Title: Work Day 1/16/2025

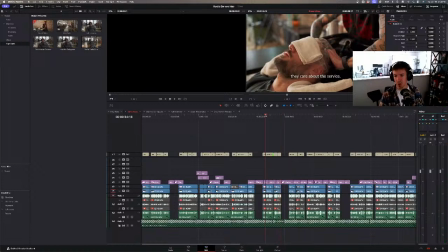Fill as many of these gaps as
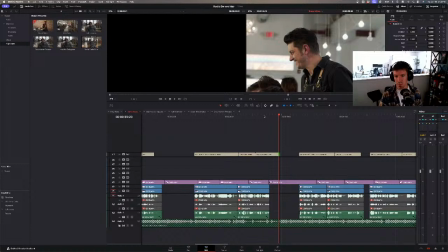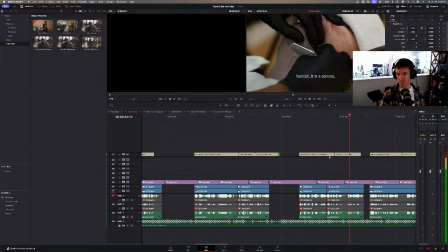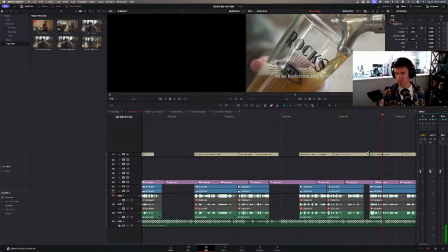extend this. This is just like kind of polishing.
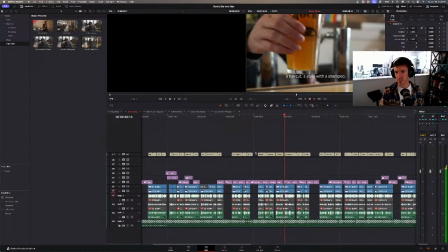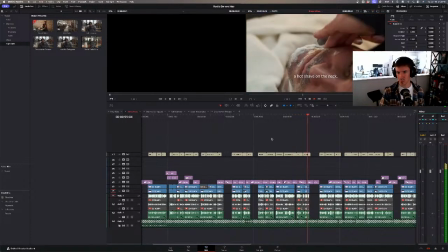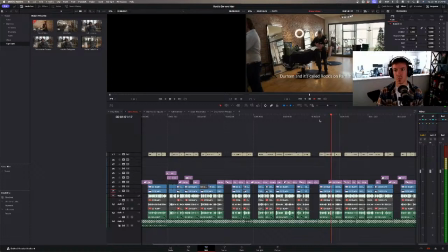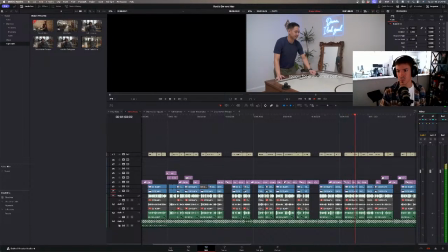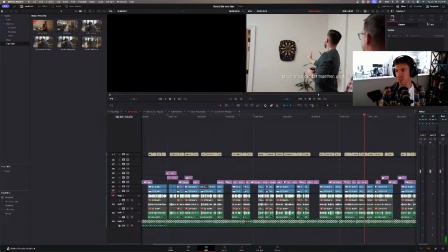Alright, so I'm gonna actually bring the opacity back up a little more. It's a little tough to read.
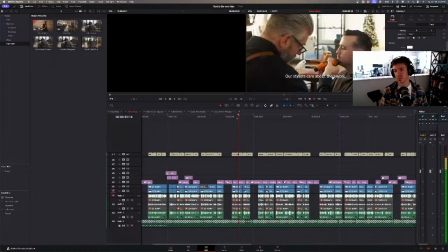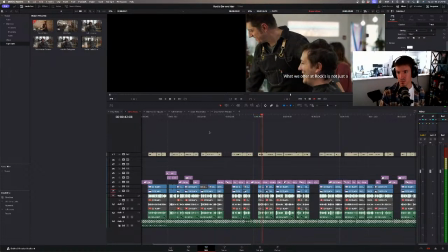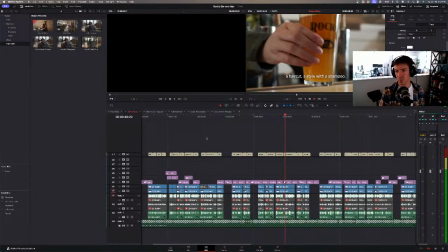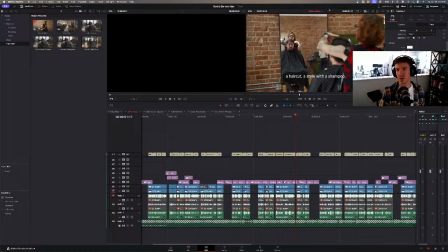And to be honest too, I kind of want to move these captions down. Yeah, where is the title?
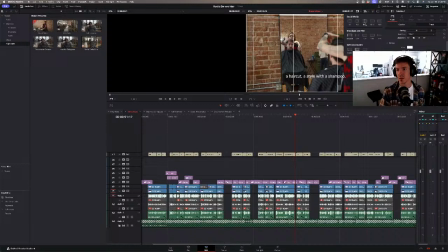Let's put that on there too, just for funsies. And then let's come into here, bring this all the, oops, didn't want to do that. Bring this down. This is one of those things like I hesitate with because he didn't specifically ask for this change,
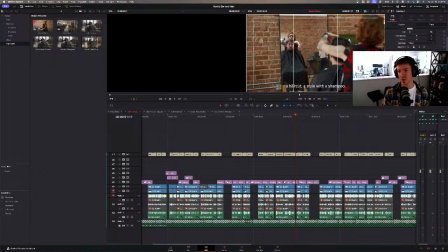or these changes, but I just think it'll make it better and more accurate. You know, you typically want to just change as few things as possible. And you know, if he says something, I can always change it back, but I'll usually leave a note like, hey, I made those changes you requested.
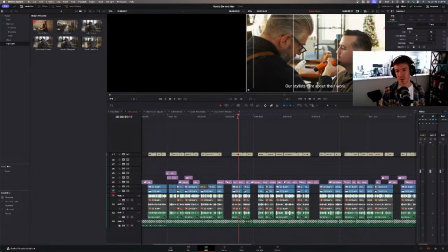I also took the liberty of changing another couple things that I thought made it just come off a little bit better. And automatically, I mean, I can already tell looking at this, like, I just like having the text down here, it just not at an awkward place on the screen. I made sure it's, you know, in the safety parameters. In fact, I should probably actually bring it right down to the line.
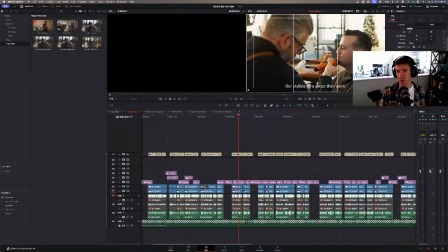I think that's standard. I don't remember if it's supposed to be like nothing is below the line. It's probably nothing is below the line. Like, have the undercase parts of the words like touching that line. I think that's the safe thing to do. And then maybe, you know, just change the size.
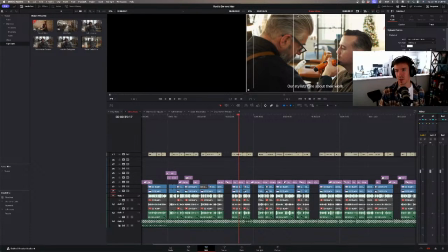I like something like that. And I'm putting this on here because, like, it'll help me know how to frame the 9x16, although for this it doesn't really do me a ton of good because I'm gonna have to
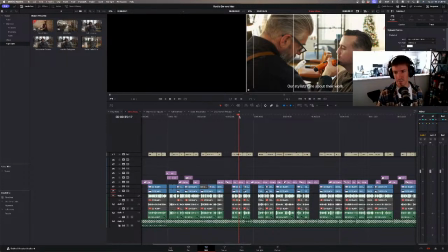do that edit separately anyways. So you know what, I'm actually gonna just turn it off.
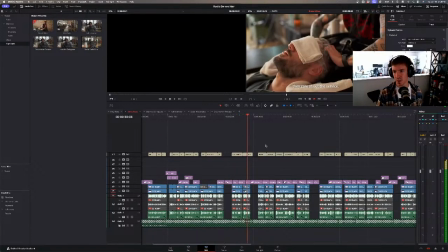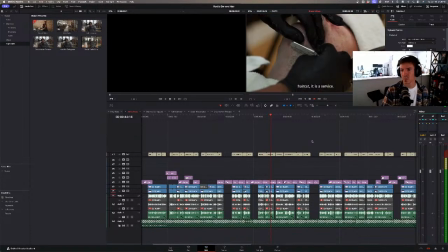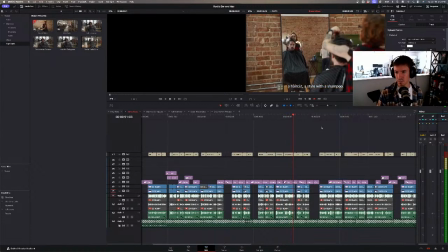Hot towel with a face.
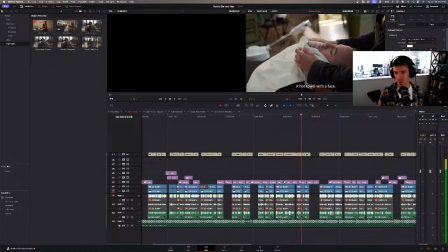Face.